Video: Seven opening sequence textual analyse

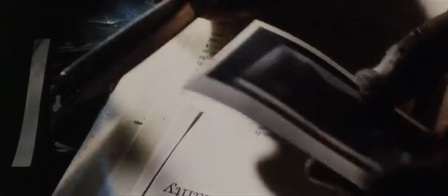This use of violent props suggests to us that the antagonist isn't a force to be messed with.
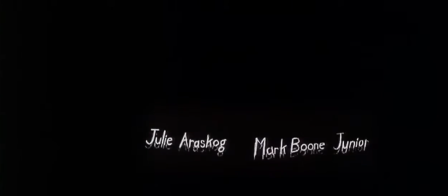How the title sequence is shot suggests to us that the antagonist/villain thinks about everything he does and plans it out greatly.
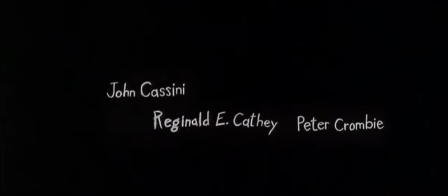It jumps between each shot rather fast, suggesting to us that the antagonist is
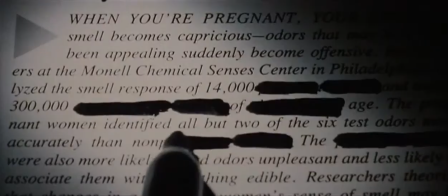able to get out of any situation quickly / avoid conflict or get caught.
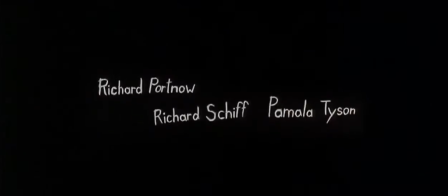A close-up of what seems to be the antagonist writing down information helps back
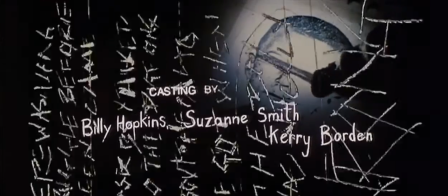up my impression that the antagonist is intent on recording his wrongdoing.
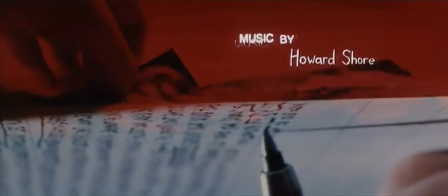He is a very organized person, which is a form of Barrett's theory of semantic codes. The shot holds connotations that also occur throughout the film to carry the narrative in an unspoken way.